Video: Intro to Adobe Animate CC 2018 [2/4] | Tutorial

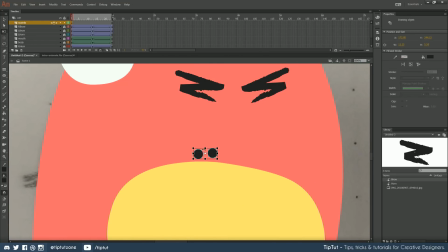That looks a little bit too perfect and round, so what I'm gonna do is hit Q to bring up free transform, and I'm just gonna scrimmy these ones out a little bit and then pop them in the right position on the page. Again, for this one, rather than messing around with shape tweens and shape hints, I'm just gonna turn them into a symbol,
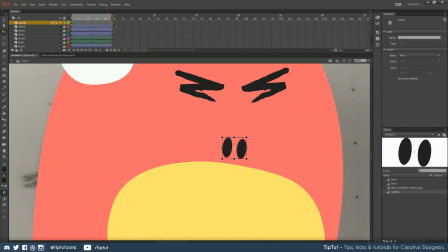nostrils, and I'm gonna quickly pop them into the right place.
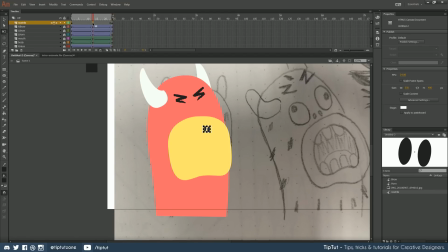I think that looks pretty good. Let's stick him in the middle. And let's bring them up and have him be really, really brushing his mouth up like that. So they're going to stretch out. In fact, maybe because he's all hunched down, like with the eyebrows, we can squish them.
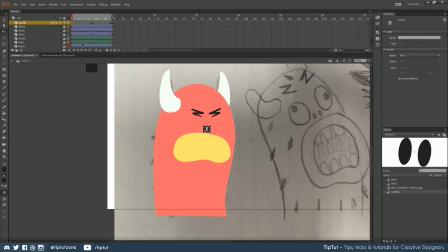Yeah, I think that looks a bit better. So let's do that instead. Paste that in place there. Okay, good. Let's click both of these, drag over them, and choose Classic Tween. We can go over to our classic ease in and out, cubic. Yeah, it looks like he's really breathing in as he opens up.
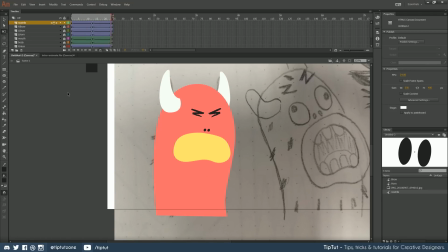Awesome. Let's do the eyes then, and then we can get onto the cool part of the hair and the frame by frame part of the food and the inner part of his mouth. So we'll just finish up this episode by doing the eyes. I'm going to grab eye left, eye right.
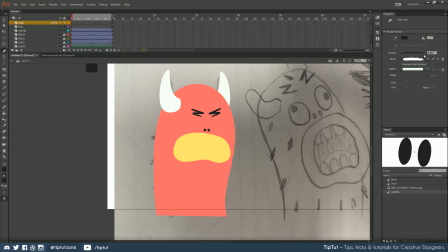And I'm going to go back to my pen tool, and with my chalk brush still on and my stroke width of maybe, let's do 8 this time.
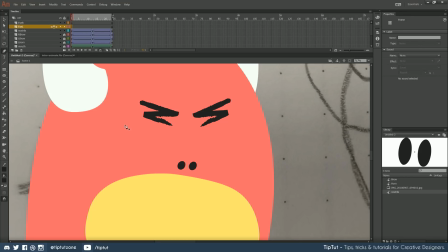I'm just going to guess at where these eyes should be rather than using the sketch, because they're quite simple. Just big, angry squints like that.
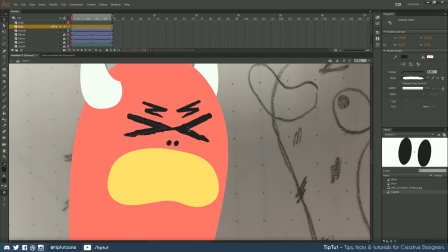That looks okay. Let's move them out a little bit though, so they're not quite touching.
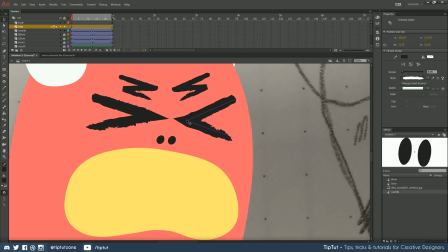And let's bring this guy down. Looks good to me.
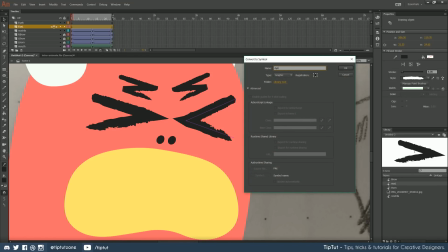Eye left, F8, eye right. So now we have two symbols here.
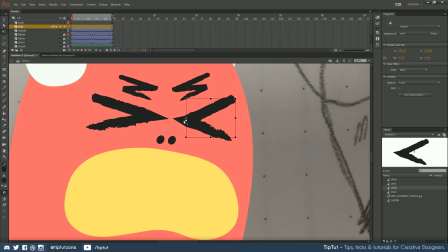Let's change the anchor point of these symbols to be the inner parts of each eye. And let's make sure this one is on the right layer. Like so. And let's get to animating. F6 on those last keyframes, F6 on the middle one, and just reposition.
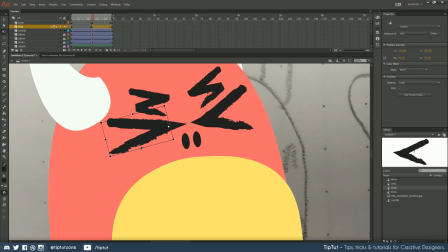Now, I know I'm going a bit fast through this bit, but we've done it a billion times now. You guys should be totally fine with creating symbols, moving them around. I'm going to shrink this guy a little bit so it looks like he's turning his head a touch as he lifts it into the air.
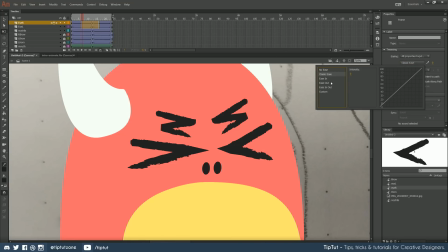And then we're going to choose Classic Tween, Ease In and Out, Cubic.
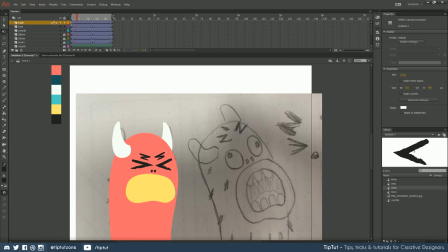And let's look at what we've done so far. I'm pretty happy with that. That looks quite good, in fact. All right, perfect. I think that'll do for episode 2. And when you join me in episode 3,
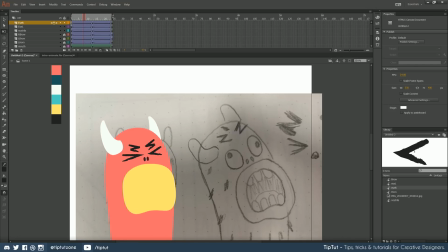we're going to be doing some complicated stuff with graphics and motion symbols and masks, of all things. So look forward to that. And hopefully the next episode will probably be the second class. There will be 4 episodes in this series. Hope you enjoy all of them. And I hope to see you all next time for the next episode.
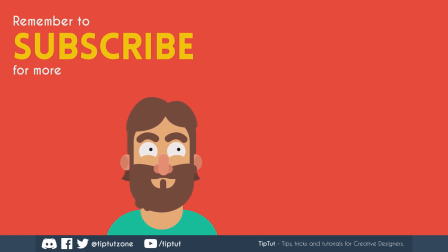Remember to subscribe for more tips, tricks, and tutorials. Thanks for watching.